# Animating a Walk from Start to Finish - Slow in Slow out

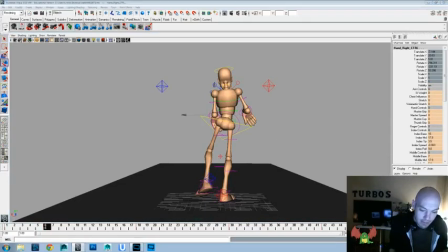[53:19]
So definitely hit me up, even if you're just starting out and you think, oh, he wouldn't want to look at my stuff, or I just don't have enough self-confidence to ask for help or anything. I mean,
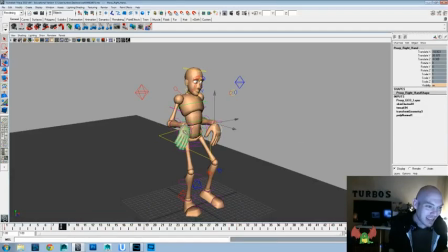[53:35]
don't be afraid to ask or try stuff.
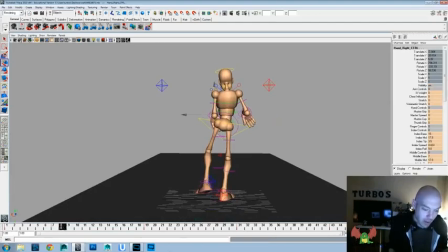[53:41]
And if you're worried, I would never make fun of you or tease you or anything. We all start somewhere, and I'm happy to help. Okay. So what I'm doing is I'm just going through and I'm adding some sway to the fingers in here,
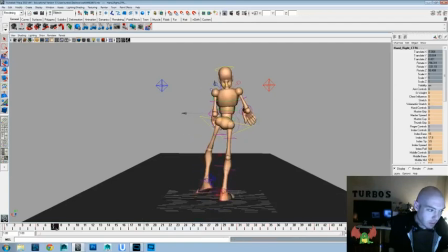[54:00]
and I'm trying to mix it up a little bit, so the actual fingers will hit out a couple frames later,
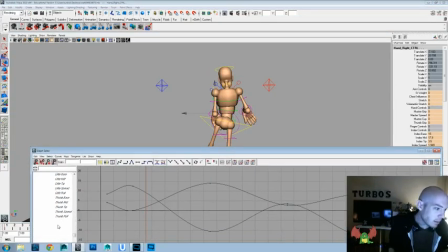[54:07]
but we'll lead that, so we'll move the index spread to start, and the little spread will follow, so that way there's a definite change of shape throughout the hand, and it's not too uniform of just this way,
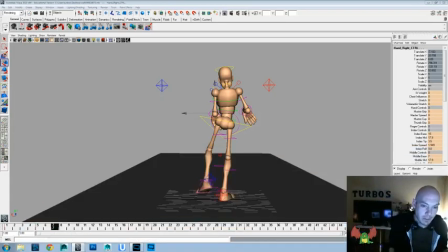[54:22]
but we'll see some change in the fingers. But again, we want to make sure that we're not making that the focus.
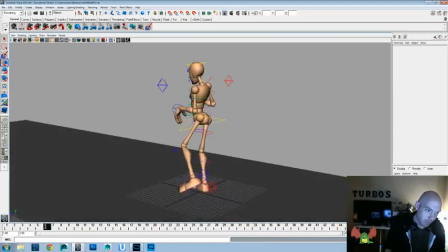[54:38]
One thing I might do as well here is we'll play with the timing of everything on this arm,
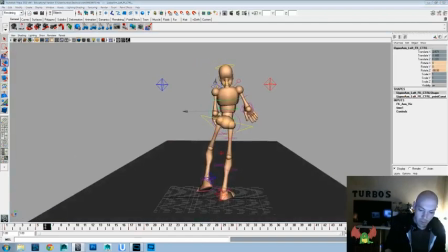[54:46]
and we'll just adjust it forward 1 frame, just so that it's not hitting at the same time that other arm is.
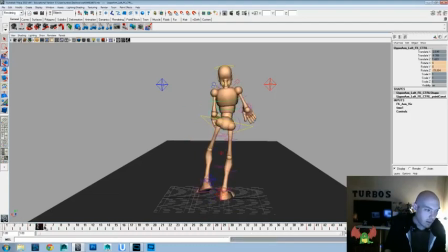[55:02]
The only thing is, I feel like it could go in more on this frame here. Those could be in a little bit more. Okay, let's try watching that now. Maybe we
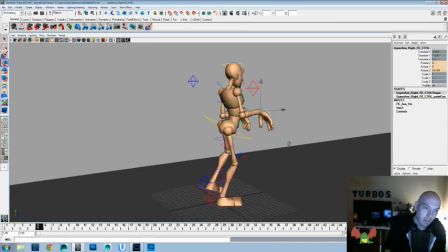[55:24]
we could even delay this one frame behind, and then it'll give us 2 frames difference between the 2 arms, and that should give us
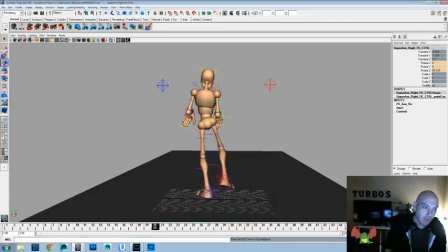[55:34]
a little bit more variation between everything. Now I feel like it's too quick into that position and not enough out on that one,
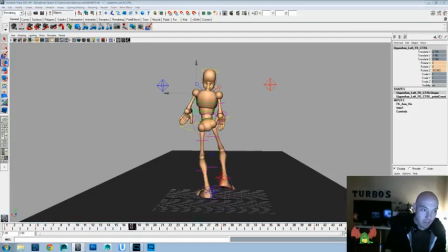[55:53]
so I'll raise up that a little bit more and see if that helps.
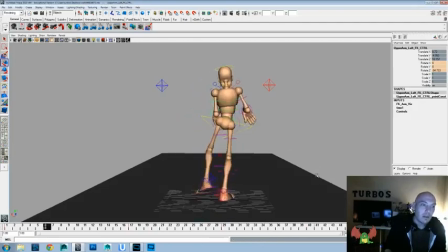[56:12]
I just want to make sure that we're not doing it all on the same frame. I do feel like this arm is now the center of attention though, so I might need to tone that movement down a little bit. Let's try watching it again.
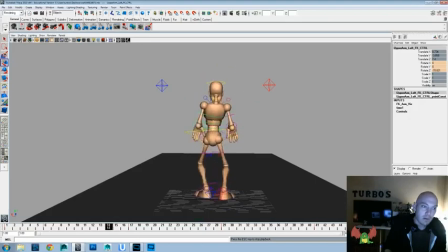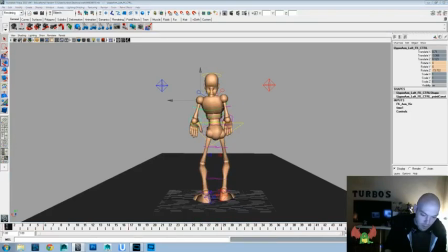I feel like those arms are going to draw a little more attention than I want them to, so I'll just tone them down a little bit. So let's see.
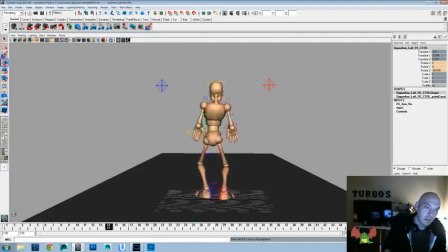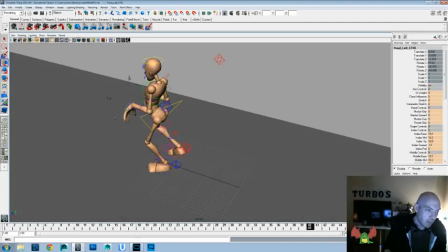[57:12]
I do feel like we need to mix up the finger animation a little bit more on this hand, and I'll show you why.
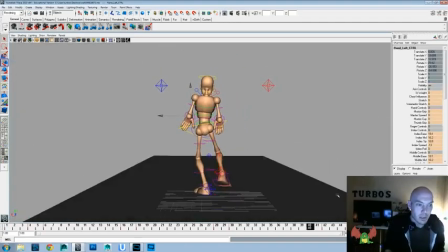[57:18]
Let's watch it again.